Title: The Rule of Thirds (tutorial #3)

Hey, Absurd Pictures, your host here. Did you know that you could make your shot look actually good? Many people may not even know what the rule of thirds is, how to apply it, and why. They will be answering these questions with examples. Let's imagine that the shot is broken into thirds both horizontally and vertically.
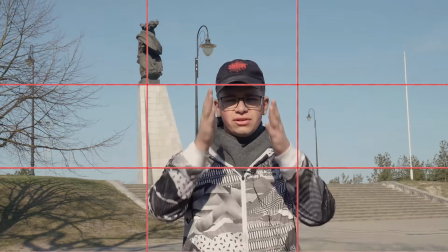(0:23)
As a result, we get two vertical lines and horizontal lines. We can use them to make a harmonious composition that both adds context to your shot and also makes it more pleasing for the eye. The main function of rule of thirds is to help create asymmetric compositions. Because if the elements in the image are too centered and balanced, it becomes boring. If the images are offset though, by using the rule of thirds,
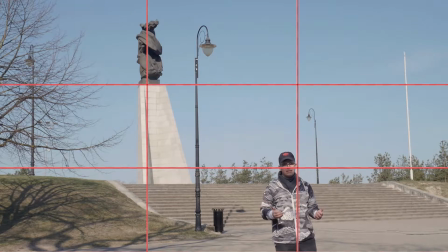(0:49)
the asymmetry and counterbalance help create a much more dynamic picture.
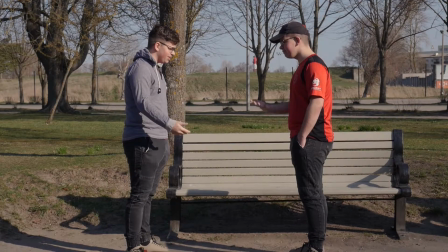(0:56)
Let's take a look at a classic conversation between two characters. This is known as a two-shot. It contains no more and no less than two people, which can be placed anywhere on the grid.
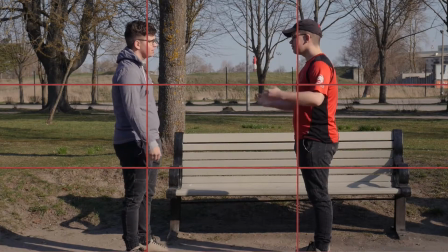(1:07)
In this case, they are placed on the two vertical lines that run through it. But not all conversations should be filmed as two shots.
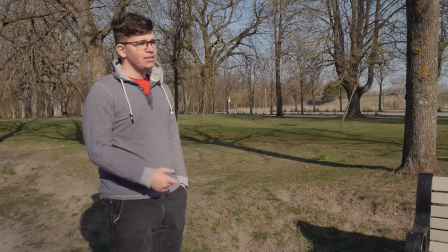(1:14)
In this case, each shot contains one character. But look closer, they are standing on the vertical lines with their backs facing the end of the shot.
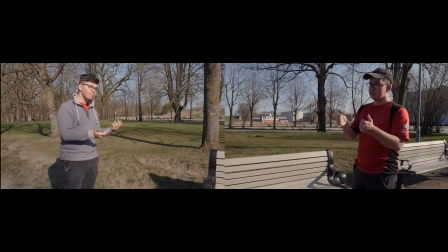(1:22)
That leaves a lot of empty space in front of them, which makes it easier to tell where they're looking. There are of course examples when the rule is deliberately broken and it all makes sense.
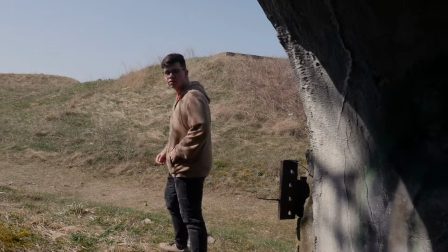(1:32)
As in this case, where the empty space behind the character is used to either give context to where he is or to show an approaching danger.
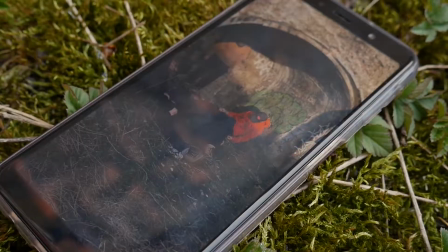(1:40)
Or whatever fits the narrative at hand. There are numerous ways to use the rule of thirds, but I'll run through the most basic ones. By applying the grid, you can use the 4 focal points to set the main point of interest for your viewers. Applying it is very easy. It's usually a person,
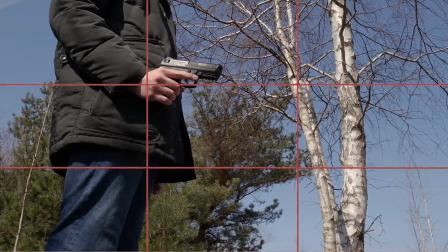(2:02)
an object, a head,
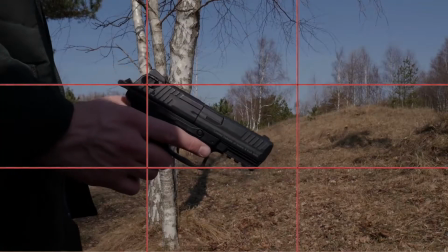(2:08)
tiny details in the object, an eye,
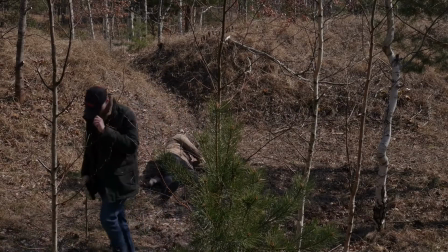By using the rule of thirds, you're changing the composition of objects and subjects in the frame, making it more harmonious and in the end result more appealing to the human eye.
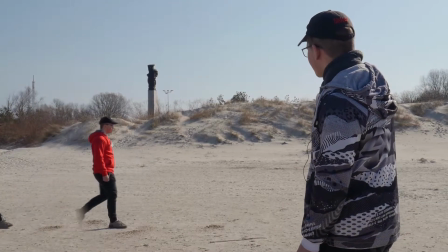Now the time has come to test what you've learned. We selected 3 of our employees to participate in this experiment.
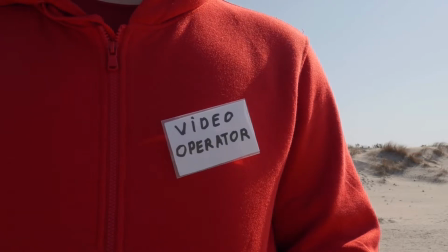(2:51)
1 scriptwriter, 1 editor, and 1 video operator. Only the last one knows how to use the rule of thirds. We'll show you a series of pictures and you must guess which ones use the rules of thirds. Grab your friends and your family and start counting points.
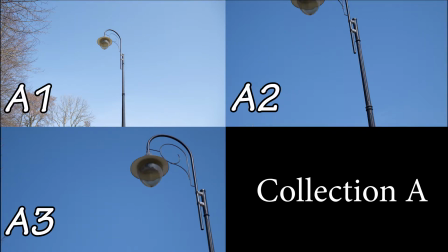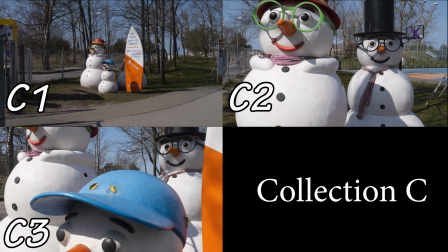Alright, and now the results. Comment down below how many points you have gotten. Alright, and now we've reached the end of the video. I hope that you've at least grasped the concept of this very important rule. This has been your host, good luck in filming, and as always, stay fresh.
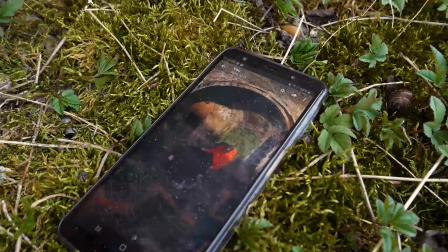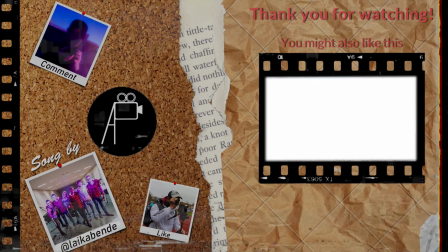Thank you.